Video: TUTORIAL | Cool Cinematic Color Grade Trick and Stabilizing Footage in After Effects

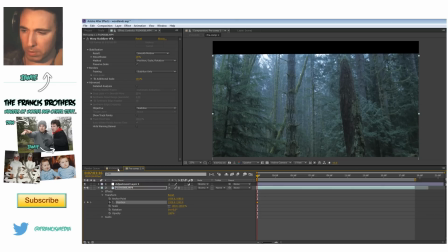488s
This black border will be will be cropped see if I click back into my composition See it's still fine because I'm not going too far, but I'm gonna go about there and
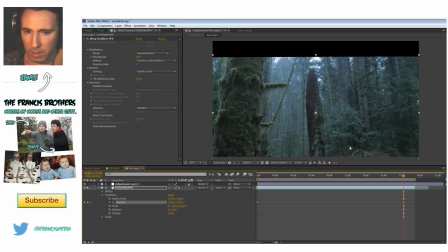503s
and then I'm at the end of my shot I'm gonna go all the way to the end and I'm actually gonna bring it all back all the way back up again
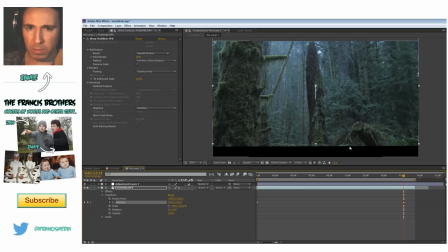513s
to probably both just say they're just just arbitrary and instead of just having a complete linear keyframe I'm gonna right click I'm gonna go to
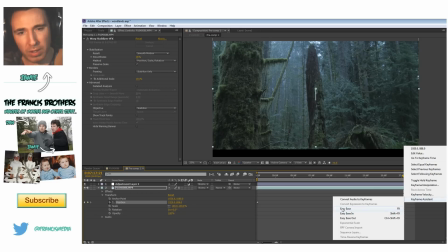523s
keyframe assistant and I'm just gonna click ease ease it just kind of slowly makes the move and then it really slows down at the end and kind of makes it nice and smooth nice it looks really neat
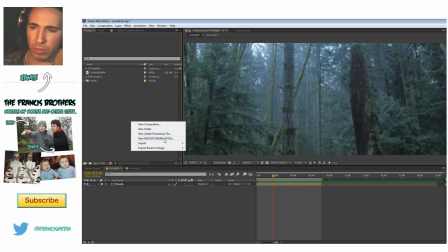535s
it's looking okay it's not a perfect shot earlier I downloaded a Shutterstock image and I imported the the image and it's I'm just gonna show
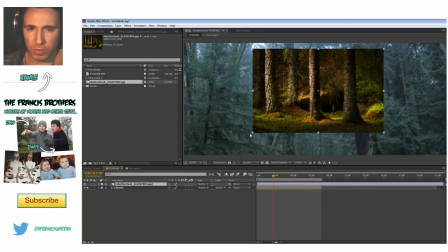546s
it here I've imported it and I'm just gonna show it to you guys so this is the color that I kind of like I chose I really like sort of I don't know just something about this color I wanted something that's took completely
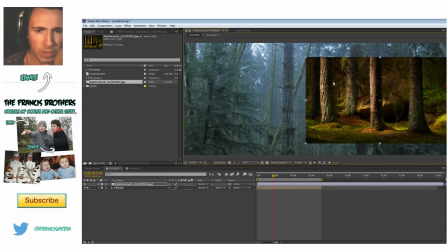557s
different than the actual original exposed shot and see what we can do with it.
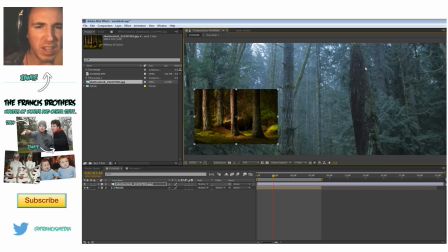563s
You can see here it's a lot brighter, a lot more greens, where my shot's pretty flat and kind of got this bluey kind of hue to it. The white balance actually was a little bit off. I had it a little too cold for my liking.
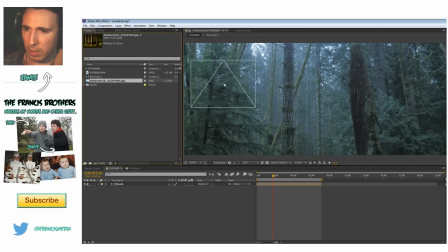580s
This is my image here I'm going to steal. And I'm going to put it right up on top here. So basically you're just, you're, you're using this as a guide for your, all your color work.
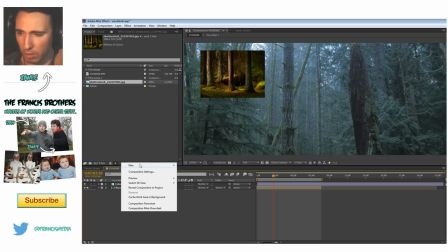593s
So let's start color grading. I, I like to use adjustment layers, um, and curves.
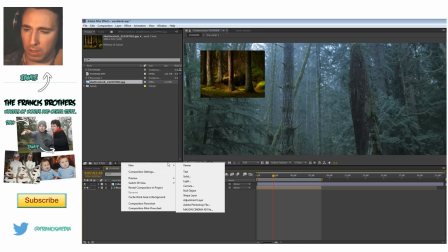601s
I use, I use curves and levels a lot. Um, so I go new adjustment layer and I'm going to make sure this is not on top of,
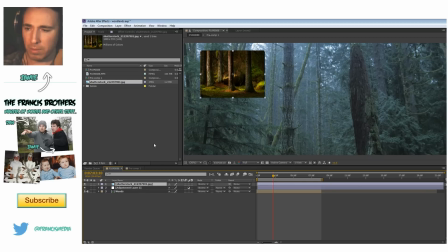610s
keep your image that you're going to be using as a guide, which is this, which is my guide color.